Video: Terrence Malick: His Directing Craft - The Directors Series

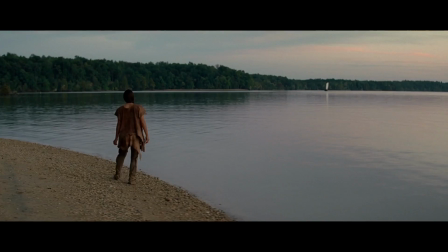20s
The thin red line and the New World both mark the emergence of Malick's latter-day visual style,
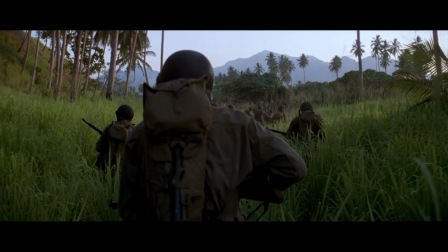25s
which combines his innate sensitivity to the beauty of the natural world with compositions and movement that evoke the restlessness of his character's interior conflict.
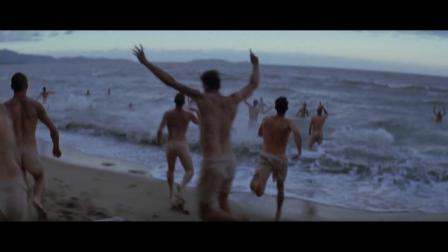35s
It's easy to criticize this experimental, admittedly chaotic shooting style on its face.
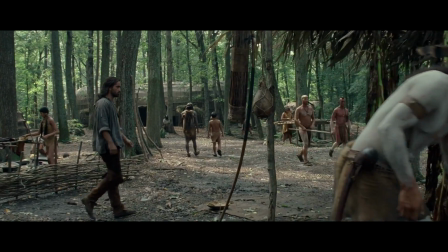40s
After all, filmmaking as a commercial medium lends itself to nothing less than a disciplined, organized approach.
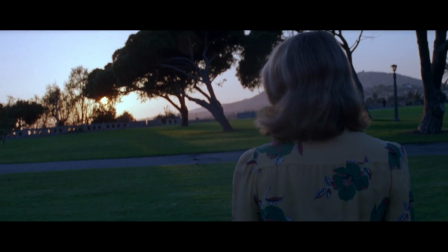46s
It's not so easy to maintain that criticism when one sees the images that result,
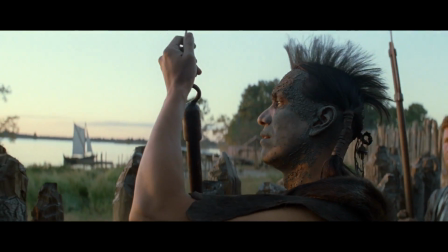51s
a cascading flow of imagery that contains some of the most evocative and beautiful frames ever captured to celluloid.
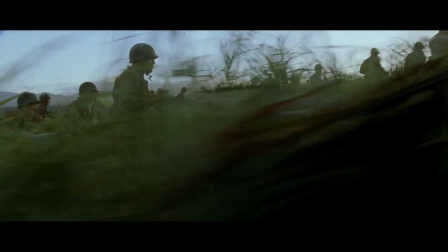58s
Both the Thin Red Line and the New World are hailed for their aesthetic beauty, a product of a shared shooting style as radical as it is organic.
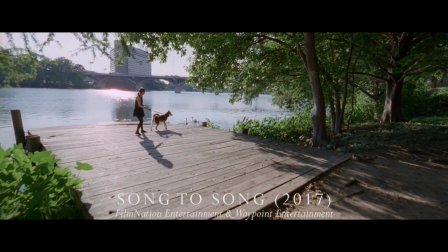67s
Malick's visual aesthetic stands as a beast altogether different from mainstream cinematic conventions,
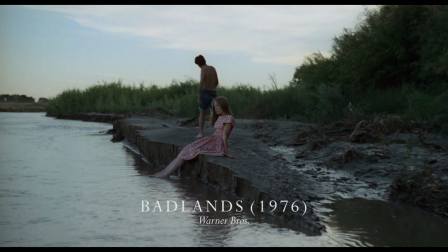72s
but in the context of his earlier work, it's not as drastic a departure as it seems on its face.
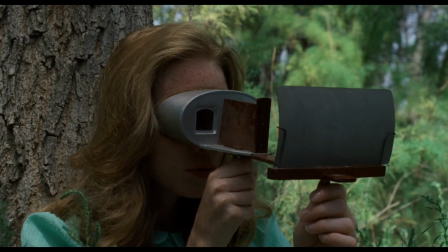77s
Indeed, the framework is immediately evident in Badlands and Days of Heaven's elliptical presentations,
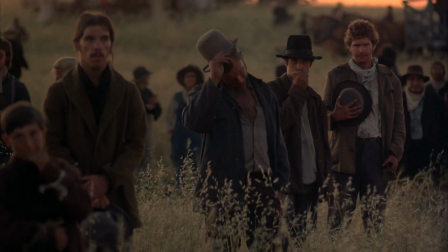83s
favoring evocative images exposed almost entirely by sunlight, strung together by suggestion and voiceover rather than temporal continuity.
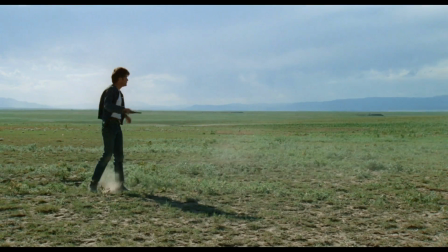91s
Despite their lensing by no less than 5 different cinematographers over 2 films,
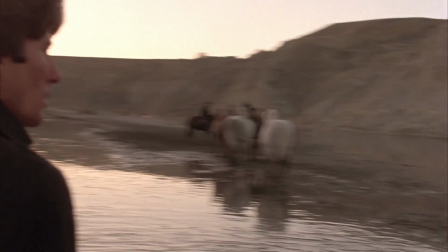96s
Malick's earliest images nonetheless distinguish themselves as part of a unified, self-realized whole.
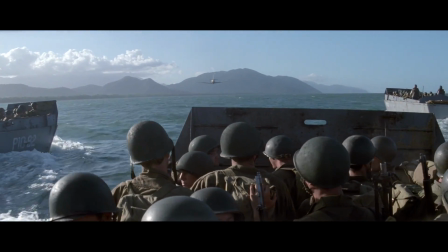101s
The Thin Red Line and the New World continue and expand upon Malick's established artistic conceits in every aspect,
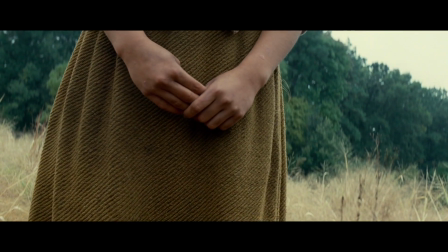108s
unspooling the coiled strings of experimentalism ever further in a bid to determine how much slack he really has.
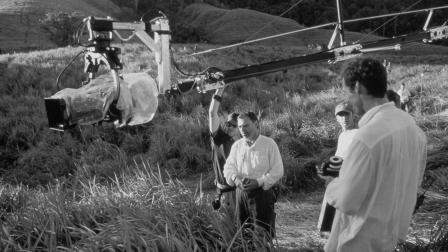114s
With The Thin Red Line, cinematographer John Toll serves a vital role in establishing the new template for Malick's pursuit of organic elegance, boxing his explorations in within the 235:1 CinemaScope frame.
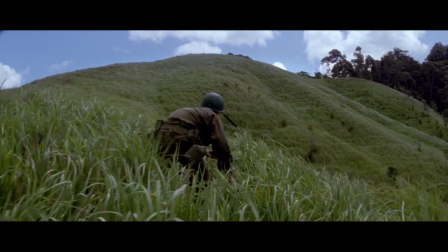127s
With their X and Y axis constrained in this way, Malick and Toll nevertheless continually propel the camera through the frame's Z axis,
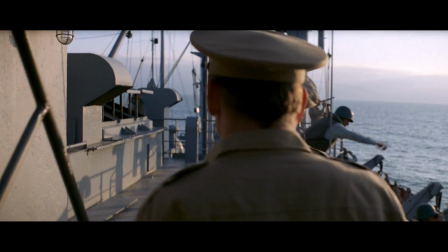134s
pushing forward and pulling back with elegant Steadicam and crane movements, while visually echoing the restless,
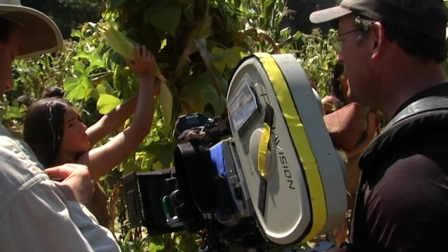140s
meandering tenor of his character's voiceover. Malick found this style of working so creatively fruitful that he built on it even further for the production of The New World,
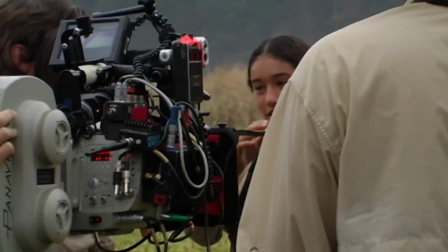149s
again generating over 1 million feet of 35mm film as he had done on The Thin Red Line.
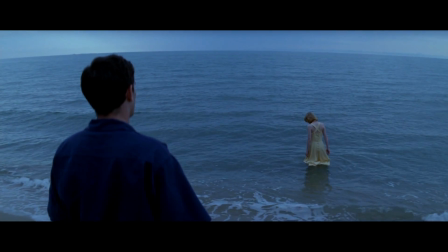154s
Determined to explore the full cinematic potential of his revitalized, experimental aesthetic,
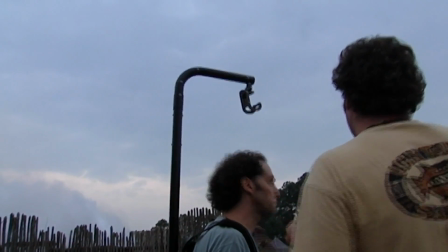160s
Malick brought in new collaborators who believed in those possibilities as well.
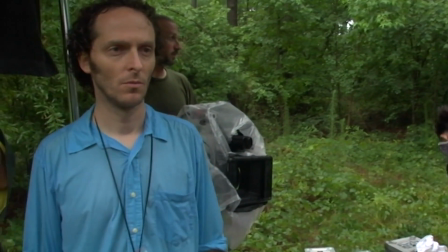164s
The New World finds Malick working for the first time with cinematographer Emanuel Chivo-Lubezki and producer Sarah Green,
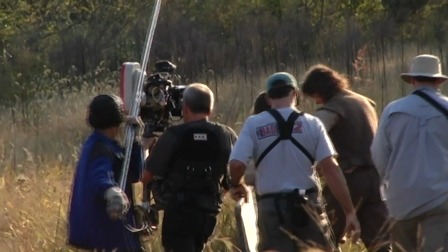171s
both of whom would go on to become vital, recurring partners in the director's subsequent work.
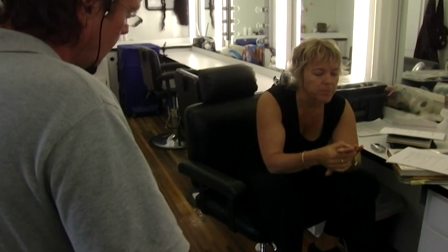176s
Green's supernatural gift for anticipating Malick's unpredictable, ever-changing needs creates a production environment primed for off-the-cuff creativity,
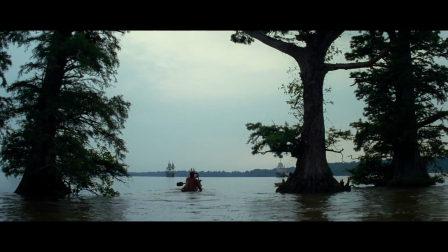184s
wherein Malick and Lubezki could quickly accumulate a staggering amount of achingly beautiful, Oscar-nominated footage thanks to a nimble setup that saw Chivo going handheld,
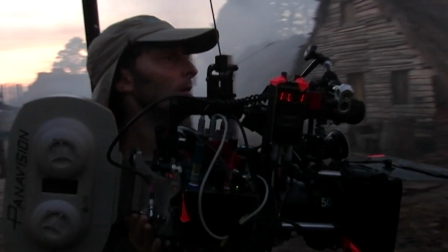193s
or anchoring the camera to a Steadicam rig. This meant that shots could be captured and recomposed on the fly, feeding off the spontaneity of the moment at hand,
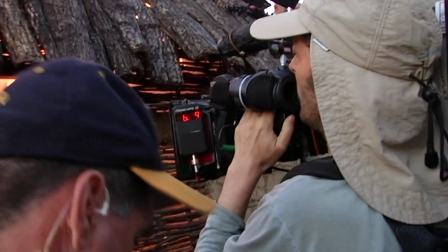202s
instead of breaking their momentum to lay down dolly track or adjust unwieldy lights.
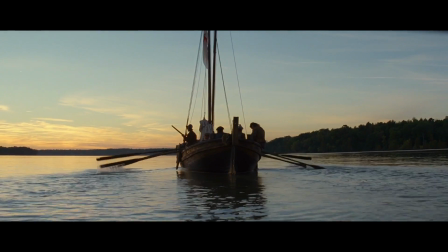207s
Indeed, the overall effect is that of an eye-level account of history actively unfolding, with all the realism and visceral immediacy that implies.
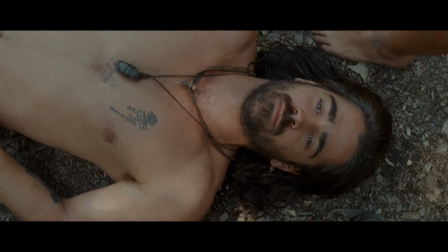217s
The New World cinematography is also notable for its use of the 65mm gauge for select shots,
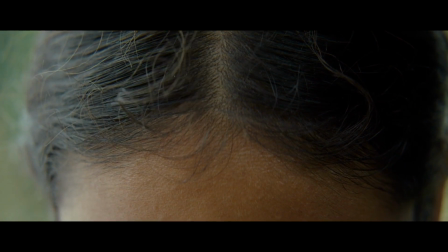222s
becoming the first feature in 9 years to shoot on the format for narrative purposes unrelated to visual effects work.
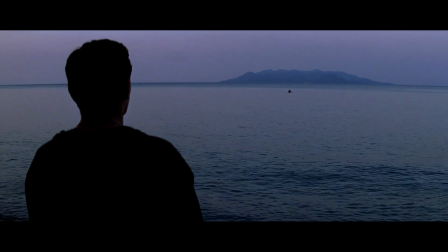228s
This visual style lends itself well to location work, which naturally appeals to Malick's sensibilities even more by allowing him to capture the elegant chaos of the natural world.
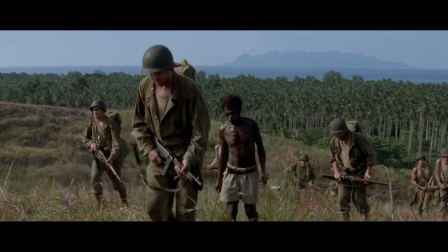237s
Both films were shot entirely on location, embracing the severe logistical challenges presented by the remote terrain.
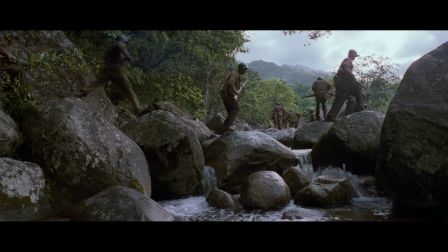244s
Malick's images benefit from the abundance of natural light and variety of color temperatures that these exteriors provide,
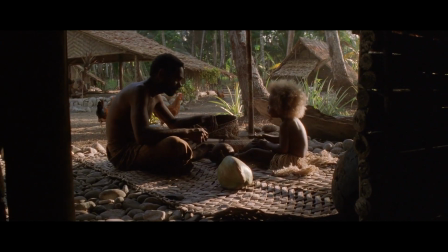250s
attaining a textured, naturalistic veneer that eschews any pretense of Hollywood glamour or polish.
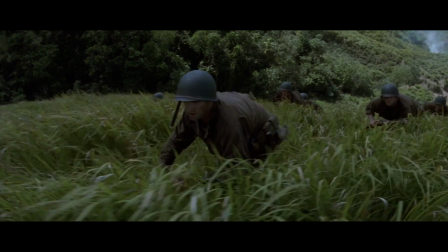256s
Caring not a whit for pesky concepts like continuity or proper coverage,
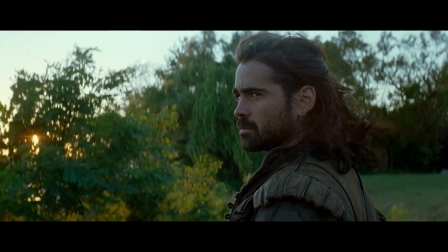260s
Malick and his team would find that their experimental shooting style afforded some rather unusual opportunities.